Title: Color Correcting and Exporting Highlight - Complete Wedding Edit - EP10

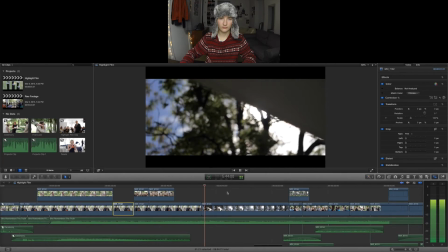[25:14]
Whatever. I'm over it.
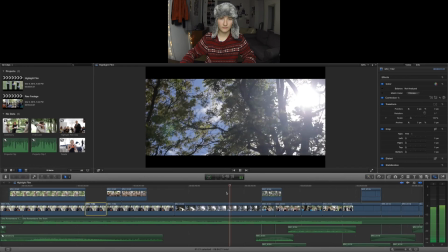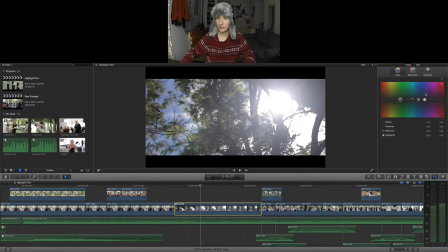[25:23]
I just want to see what it looks like when we warm this up a little bit, but I might not want to even mess with it.
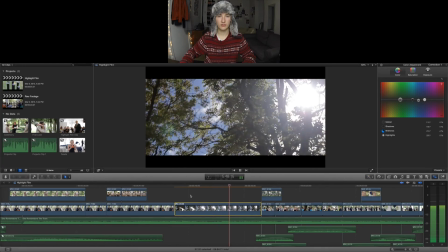[25:33]
I like the warmth a little bit, yeah, that's good. That's a beautiful shot.
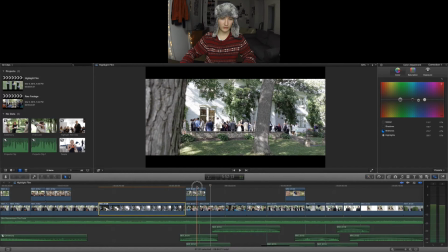[25:41]
What can I do with this? So, a little bit of saturation, a little bit of warmth, saturation.
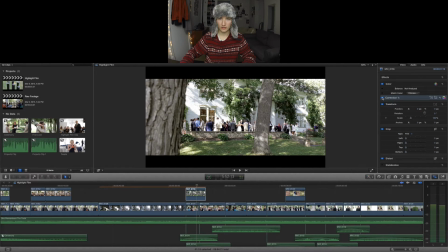[25:56]
I think this looks better. The greens are more like forest green.
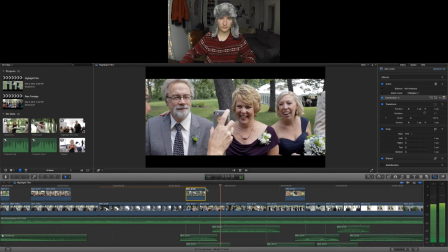[26:04]
Yeah. It's good.
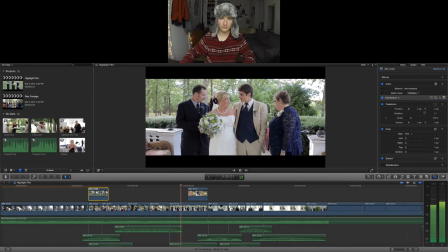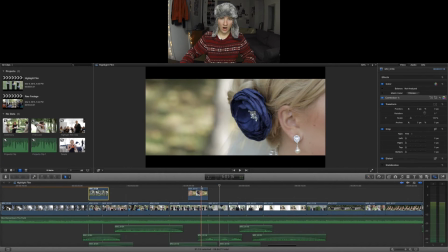Saturation, you know it.
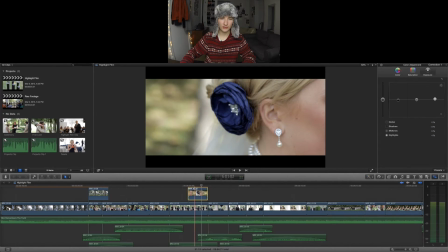[26:25]
I have no idea what I'm talking about. Contrast, you know it.
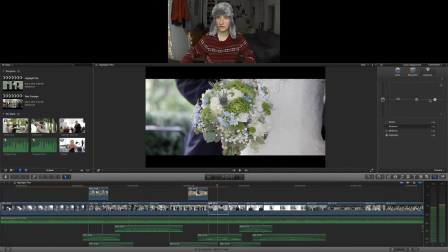[26:31]
Right here, looks so flat to me. Let's give it some pop. Some pop.
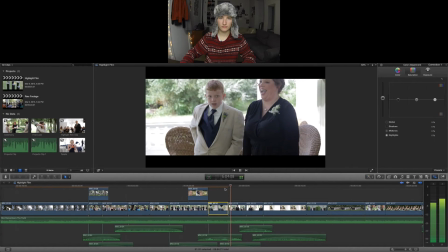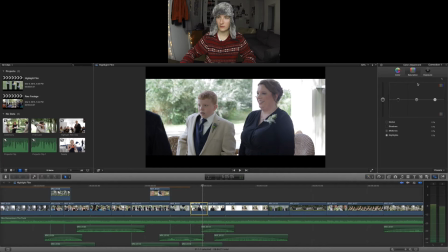[26:46]
Some warmth.
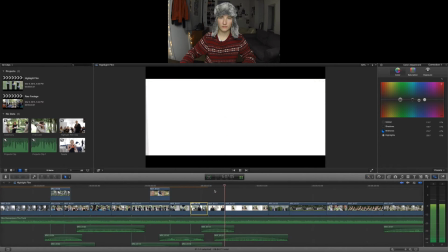[26:54]
Yeah, it's a little overexposed. Not much can be done.
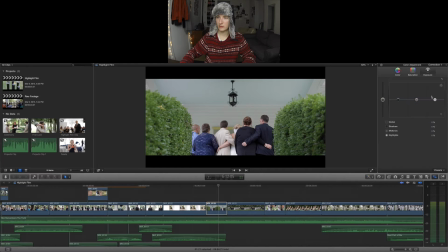[27:04]
I think the brights need to be up.
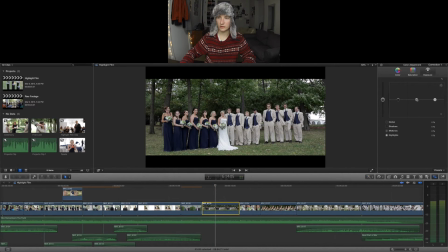[27:11]
Oh, we definitely need some contrast, saturation, or exposure here.
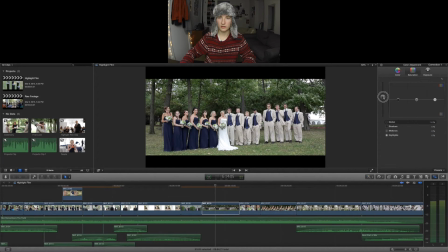[27:17]
And some saturation. Let's get some life into this shot. We need more. The brights. I'll show you the difference. Yeah.
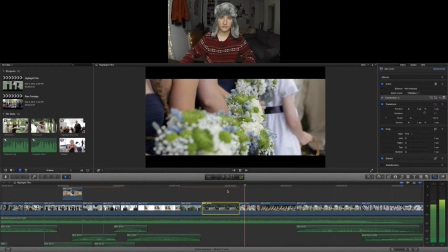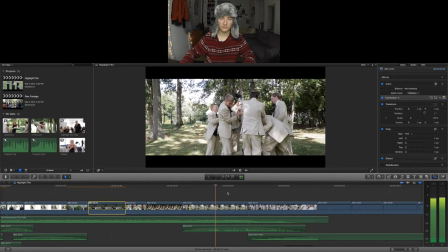But there's a big difference between this shot and this shot. Like, definitely need more warmth in this.
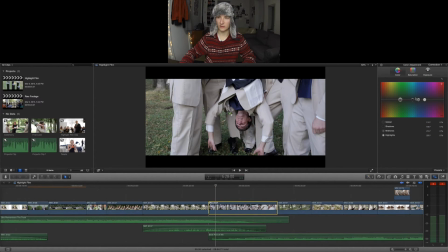[27:59]
It always helps when you freeze on a sharp frame. Let's add some contrast to this as well.
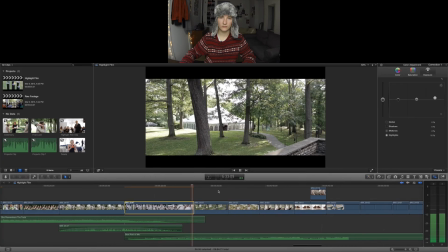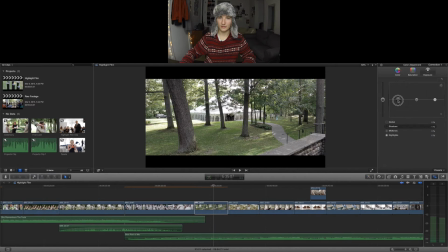[28:20]
Okay, let's help this out a little bit. Well, contrast, saturation.
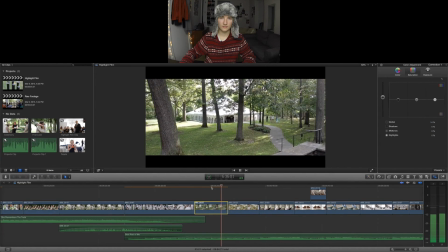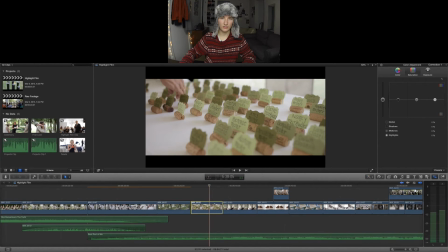[28:33]
That's a great shot, but it needs some contrast to pop and a little bit of saturation.
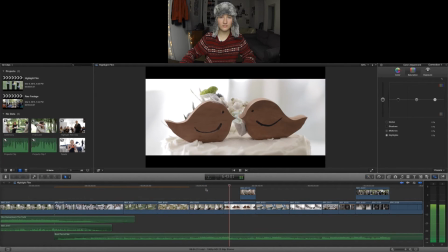[28:46]
There's no words to say. Well, this shot needs it.
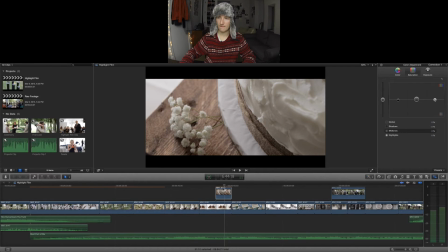Am I affecting this shot? Oh, that's saturation. Derp.
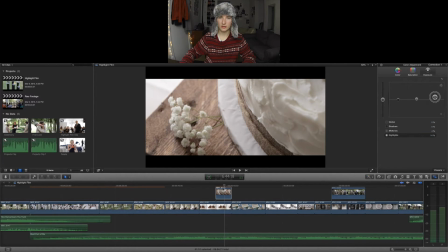[29:08]
The brights need to be highlights. Highlights need to be up. We need a little color. Yeah, warmth.